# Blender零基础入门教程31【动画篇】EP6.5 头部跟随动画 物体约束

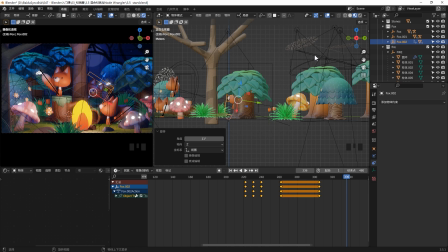971s
我让它稍微旋转一下角度然后让它往这斜上方看一下然后I打个关针好,接下来我们播放看一下好,狐狸到这边来小狐狸还没出来他up22针,狐狸出来看一下
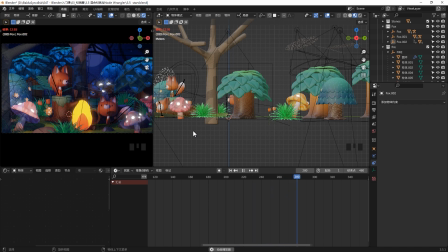985s
然后回去,然后再出来看一下好,在这边然后慢慢的他跟着去看到他往这边走了往这斜上走了我们还是给这个狐狸的头加个跟随
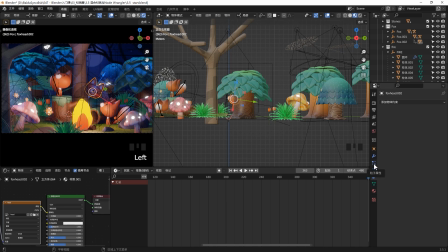997s
这样看起来更自然一点我们选择这个狐狸头然后到这个约束这边给它添加一个约束标准跟随然后呢这边还是用这个butterfly然后这边选择-Y然后Z轴往上就可以了好播放看一下啊OK蝴蝶飞进来
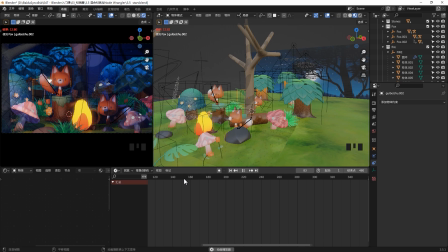1016s
然后呢继续往前飞飞到这个狐狸面前两个小狐狸冲了它看然后回到这个蘑菇的上面然后点了一下蘑菇亮一下然后起来再点一下亮起来了然后飞到这边小狐狸这时候探头锁进来小狐狸探头锁进去的动作太快了
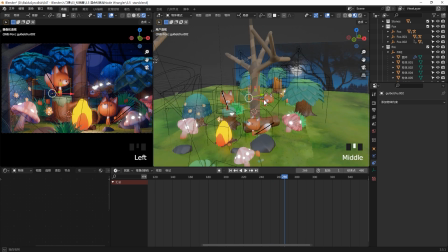1036s
我把它稍微调一下点击空物体然后把这三针
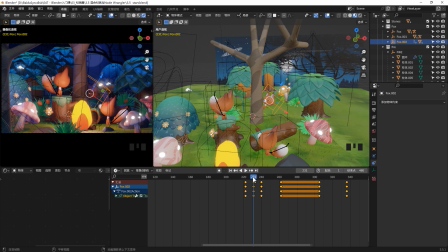1042s
探头锁进去这三针的这两个距离稍微拉的长一点拉的宽一点我们把它拉宽一点然后我们再播放看一下出来再进去这样就没有那么快就看起来比较自然一点了好这个动画我们就先做到这里有同学可能发现在蝴蝶飞的过程中
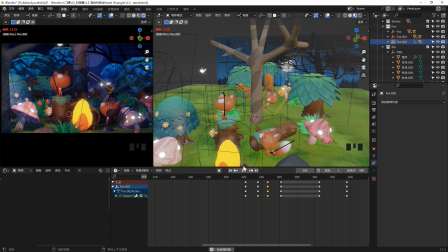1058s
这个画面整个是比较暗的有些光它是不显示的当然你停止播放的时候这些灯就亮起来对吧这个没有关系你到时候渲染的时候每一阵它都是会有这个光的你可以渲染看一下OK那这一课我们就先上到这里
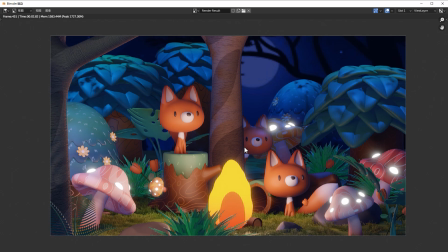1072s
下节课是动画片的最后一张我们马上就要接近尾声了我们下堂课再见